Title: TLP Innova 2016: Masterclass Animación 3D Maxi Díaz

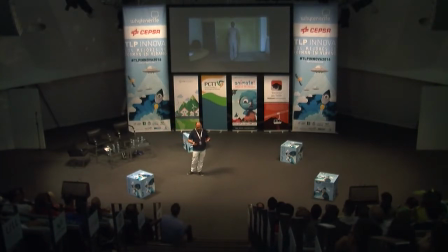[20:24]
Es decir, el director te puede proponer qué es lo que hay que hacer dentro del plano y tú lo que haces es que le devuelves un material para empezar a trabajar y empezar a ver si vamos por el camino adecuado, ¿vale? Vamos a ver el vídeo.
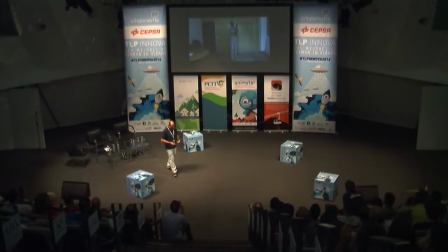[20:43]
¿Veis? En este caso, tenemos esa estructura que estábamos hablando. Es decir, tenemos una primera parte en la que el personaje se está presentando a sí mismo. Es decir, está realizando un gesto con el que se presenta al espectador. ¿Vale? Una segunda parte en la que está gesticulando y está haciendo la propia acción de presentar.
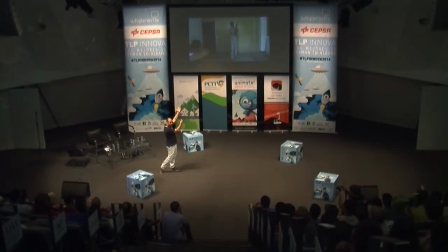[20:59]
¿Vale? Y una última en la que realiza este gesto, que es el desenlace, que nos lleva al siguiente plano. ¿Vale? Otra cosa interesante que ha hecho aquí el animador es cerrar los ojos, ¿no? Los ojos es un centro de atención muy importante y de lo que se trata es que el espectador vaya a donde le guían las manos, ¿no?
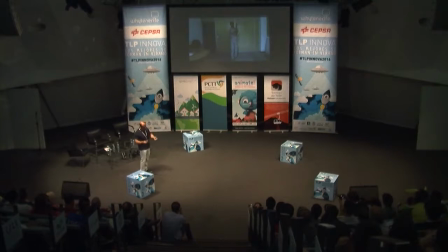[21:14]
Entonces, cerrar los ojos es un detalle bueno para que la atención del espectador vaya un poquito más a las manos y facilitar esa tarea. Vamos a ver el siguiente vídeo en el que vamos a ver cómo se resolvió la animación.
That's right, ladies and gentlemen. Please give a big welcome to Richard Carson.
¿Vale?
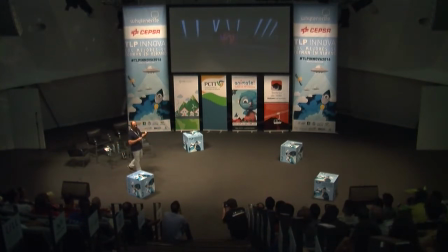[21:33]
Que en este caso incluso volvió a la cara, ¿no? Entonces, lo que digo, hay una estructura que facilita el hecho de que el espectador entienda bien lo que está ocurriendo en la escena, ¿no? Vamos a ver más ejemplos. Bien, este caso es un plano muy, muy corto, porque claro,
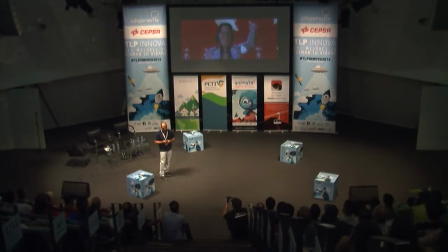[21:49]
antes cuando os he comentado lo de la estructura narrativa, dices, bueno, vale, esto está muy bien cuando tienes un plano de una duración media, pero ¿qué pasa cuando tienes un plano muy, muy corto, ¿no? ¿Realmente se puede aplicar a esta estructura?
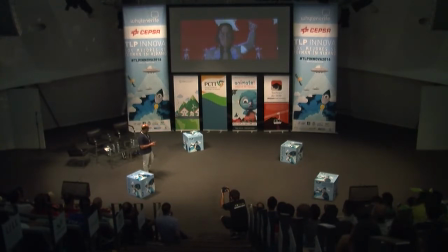[22:01]
Realmente sí, es lo mismo, es decir, el concepto es exactamente igual. En este caso tenemos a Richard Carson, el malo de la peli, que lo que hace es simplemente hacer un pequeño gesto, ¿no? Vamos a ver el vídeo. ¿Veis? Solamente este es el layout, ¿no? El planteamiento.
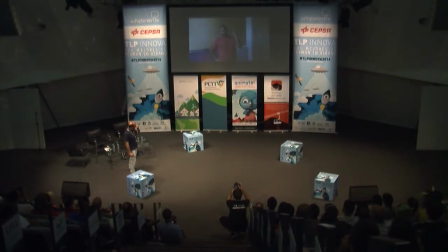[22:17]
Vamos a ver lo que decía, el acting que ha hecho el animador, que es exactamente el gesto, nada más. Fijaos que en la presentación es la primera pose que tiene el personaje. Estás viendo perfectamente cuál es su actitud, cómo es su carácter, ¿vale?
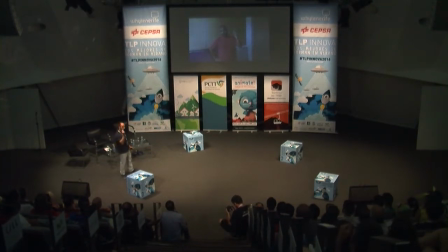[22:35]
Te está presentando perfectamente al personaje. Y luego la acción simplemente es hacer este gesto, ¿vale? Y el desenlace es que se encienden los focos, ¿no? Ese es un poco el resultado. Vamos a ver el vídeo del plano cómo quedó.
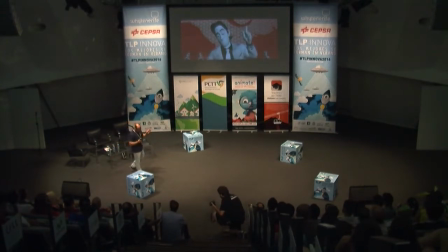[22:51]
Bien. Como veis, se puede aplicar tanto en un plano un poquito más largo como en un plano muy, muy corto, ¿no? Vamos a ver un ejemplo más de esto. Aquí tenemos a Igor, el lagarto de la película, la mascota, que lo que está intentando es comerse un lacasito, ¿no?
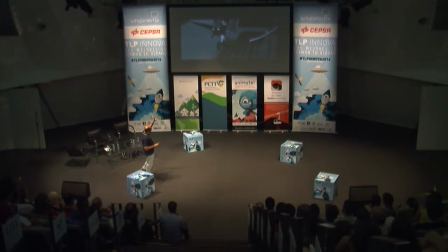[23:07]
Aquí ocurre lo mismo. Tenemos un planteamiento en el que tenemos al personaje principal con el lacasito, que está por ahí, que es lo que se quiere comer. La acción, o la parte media, digamos, es intentar comerse el lacasito y el desenlace de todo esto es que se queda triste porque no lo consigue.
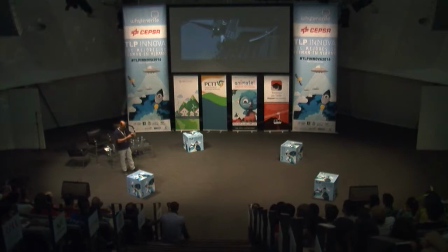[23:22]
Entonces tenemos el mismo planteamiento que en una película. Lo que decía, planteamiento, nudo y desenlace. Vamos a ver el plano.
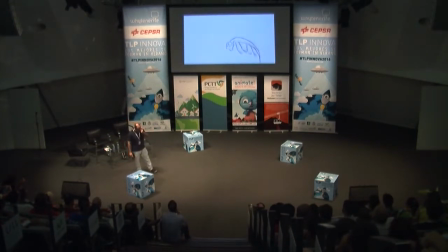[23:35]
Bien, vamos a ver ahora el planteamiento. En este caso lo que hizo el animador es venía de la animación 2D, hizo una animación 2D simplemente como de lo que decía, como una forma, digamos, de analizar el planteamiento y explorar las posibilidades. Vamos a ver el vídeo.
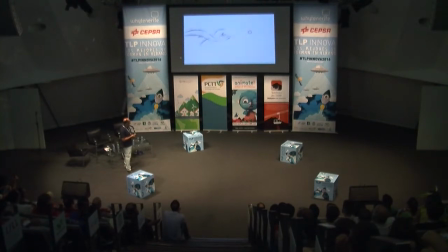Y luego esto mismo, pero con la animación 3D.
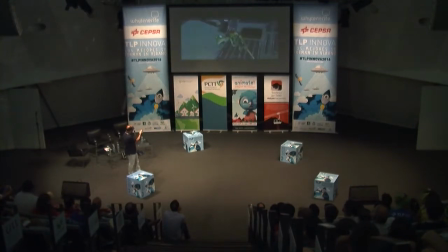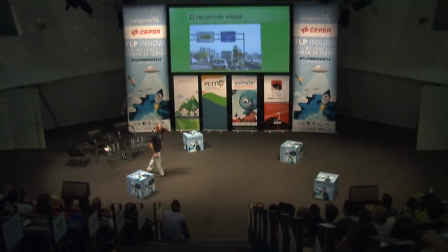[24:15]
Como veis, ya digo, las tres cosas se cumplen. Vamos a ver otro concepto, yo creo, interesante a la hora de aprender a contar la historia del plano, ¿no? Que es el tema del recorrido visual. Yo creo que todos los que conducís, ¿vale?
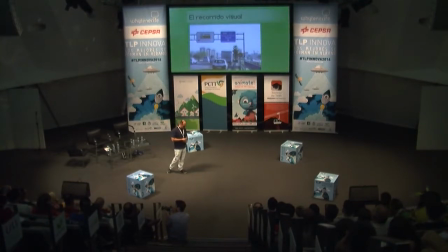[24:28]
Y tenéis el carnet de conducir y conducís, habéis experimentado alguna vez la sensación de disfrutar de la conducción, ¿no? ¿Cuándo disfrutas realmente de la conducción? Pues cuando todo está realmente bien señalizado.
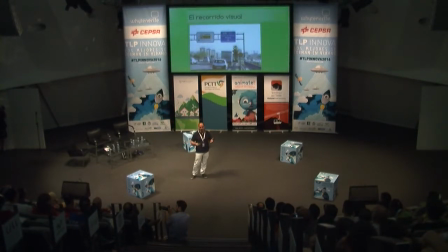[24:41]
Es decir, si tú te encuentras que todas las señales te llevan a donde quieres y no tienes necesidad de pensar, tú disfrutas de la conducción, ¿vale? Te dejas llevar. Sin embargo, si os encontráis en un sitio donde todo está pésimamente señalizado,
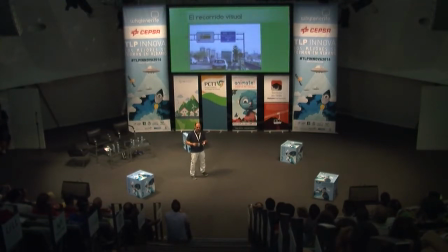[24:54]
¿qué os va a pasar? Pues os va a pasar que vais a estar cabreados, es decir, porque vais a estar todo el rato analizando si esa señal está bien o está mal y por qué. Y vais a estar todo el rato, no vais a poder disfrutar de la conducción y van a llevar al sitio que no queréis, etc, etc. Entonces, con una peli pasa exactamente lo mismo, es decir, el espectador se tiene que sentar en la butaca y disfrutar, ¿vale?
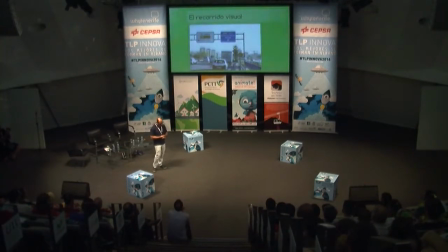[25:13]
Entonces, nosotros con el recorrido visual tenemos que conseguir llevar al espectador al punto que a nosotros nos interesa que mire y en el momento concreto, ¿no? El recorrido visual obviamente no lo hemos inventado en animación, esto es algo que viene ya desde hace mucho tiempo, ¿vale?
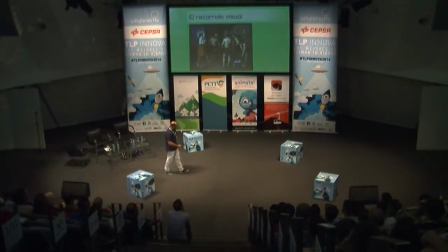[25:29]
Aquí tenemos un cuadro, ¿vale? En el que vemos ese recorrido visual, ¿no? Tenemos claramente todos los personajes miran al cuadro que, digo, al personaje que tenemos aquí a nuestra izquierda, ¿vale? Es algo que es muy claro, ¿no? Si vemos la flecha, rápidamente pues identificamos ese recorrido visual, ¿no?
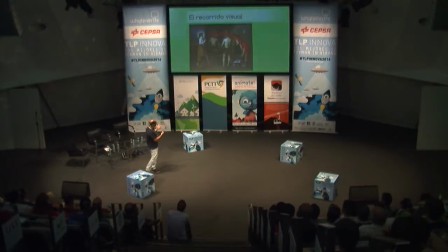[25:47]
La diferencia que hay con un cuadro, como decía antes, es que un cuadro es una imagen nada más, es, estamos mirándola todo el rato, ¿vale? Y no tenemos ese componente del tiempo, ¿no? En un plano no solamente vamos a querer que el espectador mire a un punto concreto, sino que lo vamos a querer que lo haga en un momento concreto.
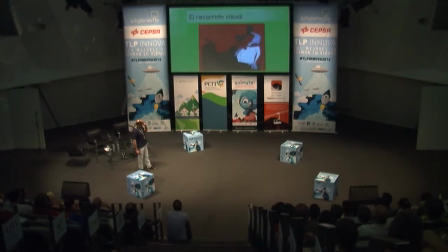[26:06]
Tenemos el componente del tiempo, ¿vale? El recorrido visual, lógicamente, se explora en animación y es algo que está ya muy visto, ¿vale? Aquí tenemos claramente cómo el recorrido visual nos lleva hacia el punto que nosotros queremos, que es el beso, ¿no?
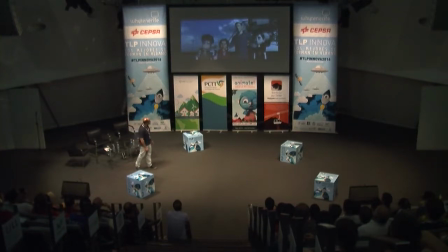[26:21]
Y bien, vamos a ver ahora un vídeo de Atrapa la Bandera en el que hemos jugado un poco con este concepto. Vale, aquí, si habéis visto, hay unos personajes en primera instancia, que son los niños, son los que hablan, y luego en última instancia el personaje que está arriba, ¿no?
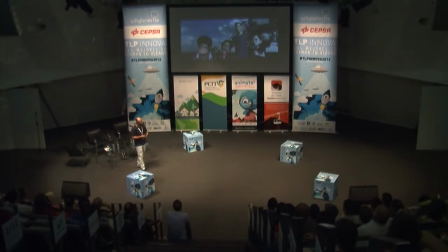[26:41]
Entonces tenemos que conseguir de alguna manera sutilmente que el espectador mire arriba en el momento que a nosotros nos interesa, que es un poquito antes de que el personaje comience a hablar, ¿no? El padre en este caso. ¿Vale? Entonces vamos a ver el vídeo siguiente en el que vamos a ver cómo está hecho esto, ¿no? O cómo está insinuado. Vamos a ver el vídeo.
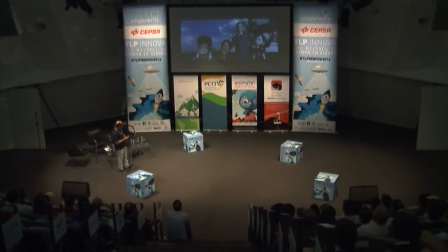¿Veis? Hay un momento, si lo podemos parar en el momento de las flechas, estaría genial.
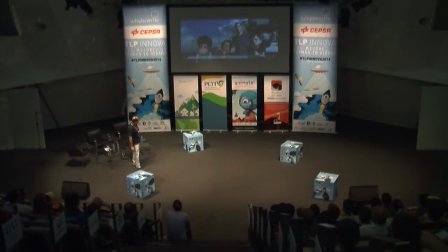Ahí, justo, bien. Lo que decía, ¿qué es lo que hemos hecho aquí? Bueno, pues a la hora de realizar el acting, la animadora en este caso lo que hizo fue hacer el gesto de los personajes, el recorrido,
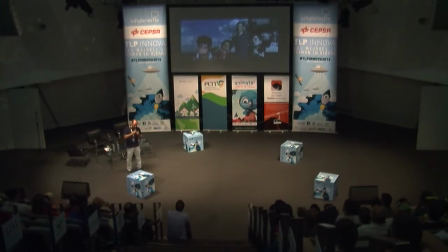[27:31]
digamos, la forma que tiene el cuerpo, con una cierta inclinación para formar un triángulo, ¿vale? Que nos apunta al personaje que está arriba. El momento que ellos hacen el gesto, están formando, digamos, esta indicación visual que ayuda al espectador a ir justamente arriba hacia el punto que a nosotros nos interesa, ¿vale?
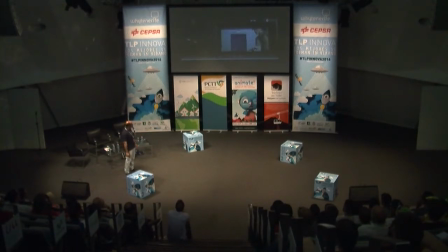[27:49]
Vamos a ver más ejemplos de esto. Aquí tenemos otro plano de Atrapa la Bandera y aquí es un momento en el que descubren a uno de los malos de la peli que están saboteando al cohete.
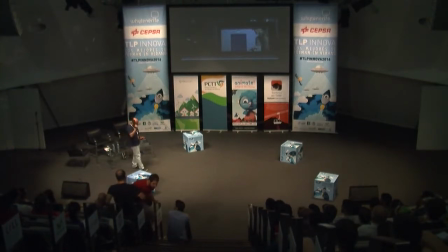[28:01]
Lo que nos interesa aquí es que todo el mundo se fije en el objeto o se dé cuenta de que hay un objeto determinado que es el que ha saboteado, lo ha roto, ¿no?, y lo ha destruido, ¿no? Es el objetivo, ¿no?, de este plano. Vamos a verlo.
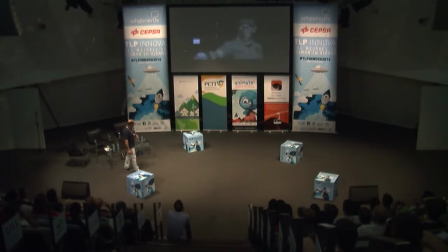[28:21] You can't be here.
Bien, vamos a ver el siguiente vídeo en el que tenemos un poco marcadas estas recorridos visuales. A ver si podemos ir parando.